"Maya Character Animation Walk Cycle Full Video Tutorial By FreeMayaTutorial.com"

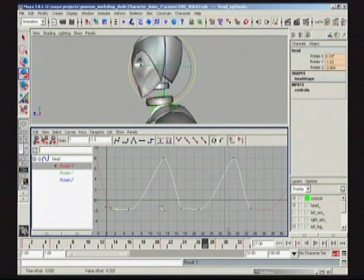[69:54]
Try to keep animation fun. And not too overwhelming. Try to think about your approach, because again, approach is everything.
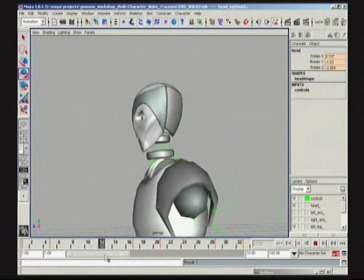[70:05]
And just sort of feel out where we're at. Oh, I really delayed it.
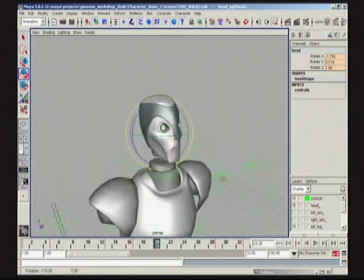[70:11]
So, anyway, keep playing around with it.
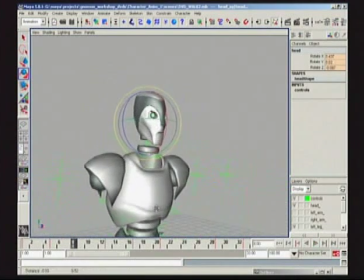[70:15]
We're going to move on to the arms, but I'm quickly going to do a play blast and do some adjustments to this head as I feel it out.
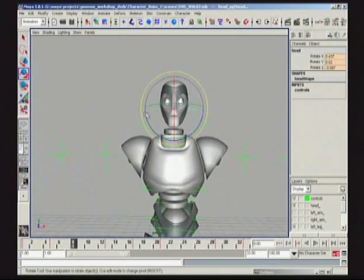[70:22]
And maybe I'm going to offset the X a little bit more. But let's try doing a play blast really quick and tone this sucker down.
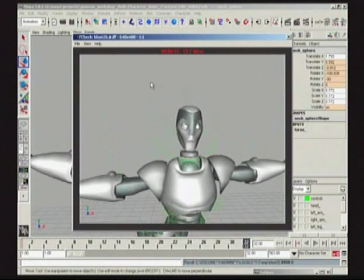[70:37]
So now that we've got this sort of head that we've been playing around with, it's a little bit too gobbledygook, or I don't know what the word is. He's a bit drunk. So just from analyzing it and playing around with some extremes, I've decided that I think we're going to tone down what we've been playing with in our Rotate Z.
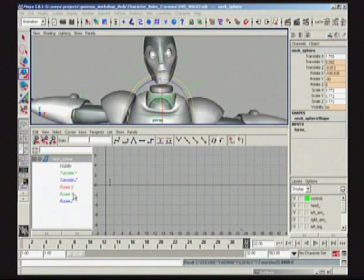[70:56]
And the reason why I'm trying to push things here and just basically try to have some fun with this and play around is to
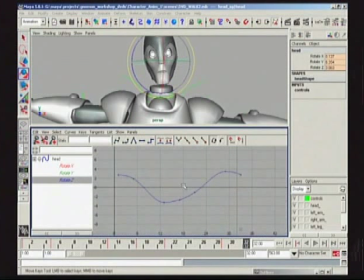[71:02]
show that there's really no limits to how you feel things out, but there's obviously things that are appropriate and some things that are inappropriate. And I kind of like the lean that we have here on the original Stride. And I don't want to favor anything on the down position here or the high position here. So I'm going to take out these extremes here.
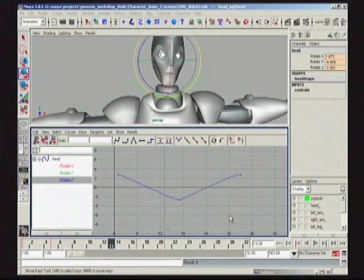[71:19]
And what I'm going to do is use my old contact position extremes as my subtle extremes for the head. And I'm pretty sure that's remedied it. Playing with the Y, spiking it, hasn't really bothered me too much. And keeping it very, very simple.
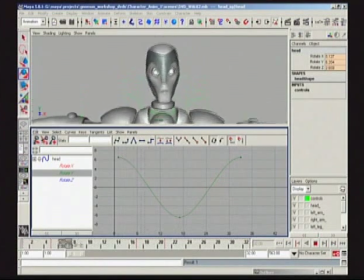[71:39]
Excuse me, playing with the X, but now we're looking at the Y, keeping it very simple, just sort of back and forth, very meandering and casual.
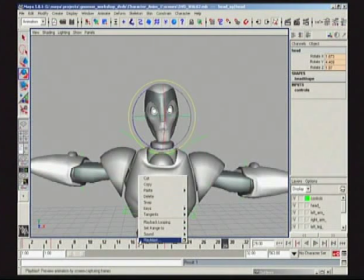[71:46]
I suspect this is probably going to be more to our liking and what we want to do.
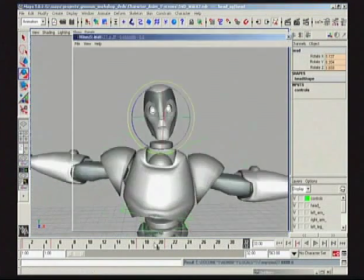[71:52]
But again, constantly feeling it out, not really stressing out if we make a mistake or we don't like something, because animation's all about feel. If I want to even tone this down a bit more, again, I can go to those extremes and play within the graph editor.
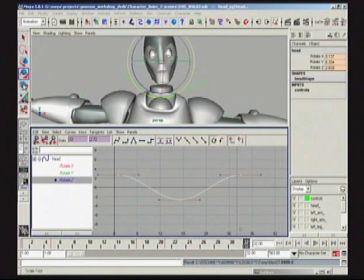[72:07]
Again, it's going to be personal taste as to what you want to do. If you want to tone everything down, again, of course, you can just scale everything, play around like this.
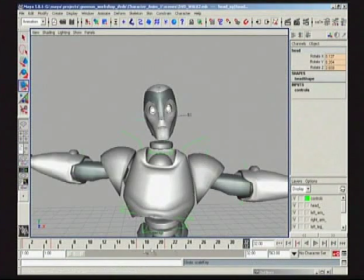[72:16]
But for now, I'm kind of happy with the way it is. But we'll see as we go.
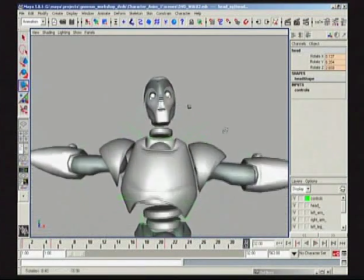[72:20]
Maybe I'm going to want to tone it down some more. So let's get right onto the arms here.
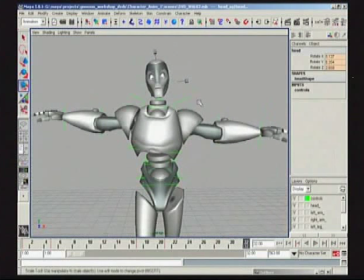[72:28]
Thinking about positioning, how we want to do it.
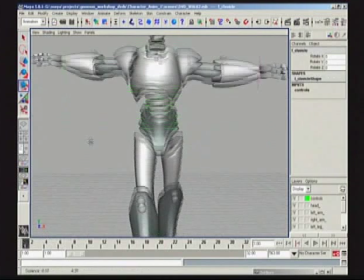[72:34]
And again, I'm going to work off this home position, this sort of stride position.
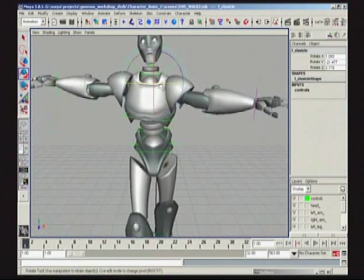[72:42]
And I work on just the opposite arm here to the front leg going forward. Play around with the clavicle node here, or control. And I don't know if I specifically want any up and down just yet. I'm just sort of feeling it out.
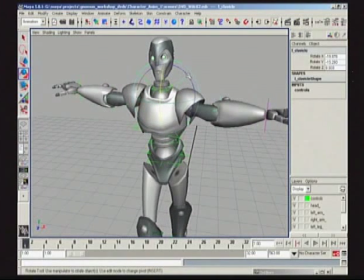[72:59]
I'll probably end up blowing away the rotation in X and rotation in Z, because we're going to have those to do the up and down later. But right now what I'm trying to do is just set a casual positioning and really focus on things that are happening in Y,
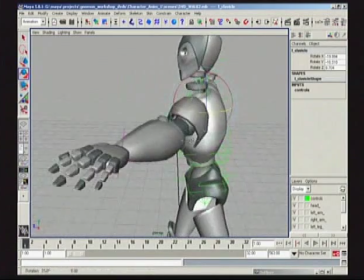[73:13]
because this is where things are kind of coming forward and back. And we're going to overlap it.
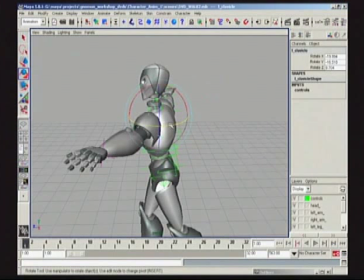[73:19]
So what's going to happen in channels is Y at this point is going to be leading what's happening in X and in Z. X and Z are going to be directly affected by what's happening on the body. So we're going to get some degree of change like this to get a nice bit of overlap. But for now,
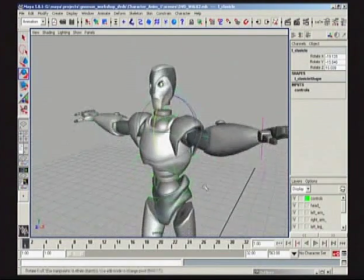[73:39]
we're going to start breaking down the arms just like we've done everything else, thinking about overlap, thinking about nice shapes.
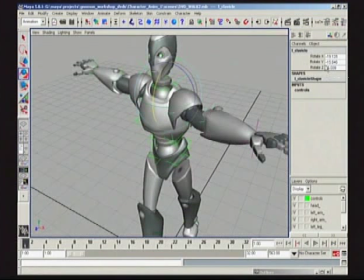[73:46]
I'm going to set a key here, copy it,
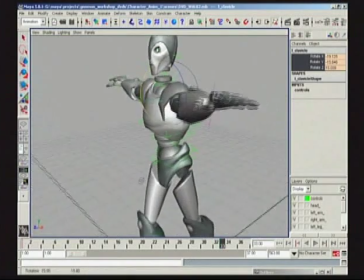[73:56]
paste it. And some people like to do the same thing with their arms as they do with the legs, just sort of copy and paste it.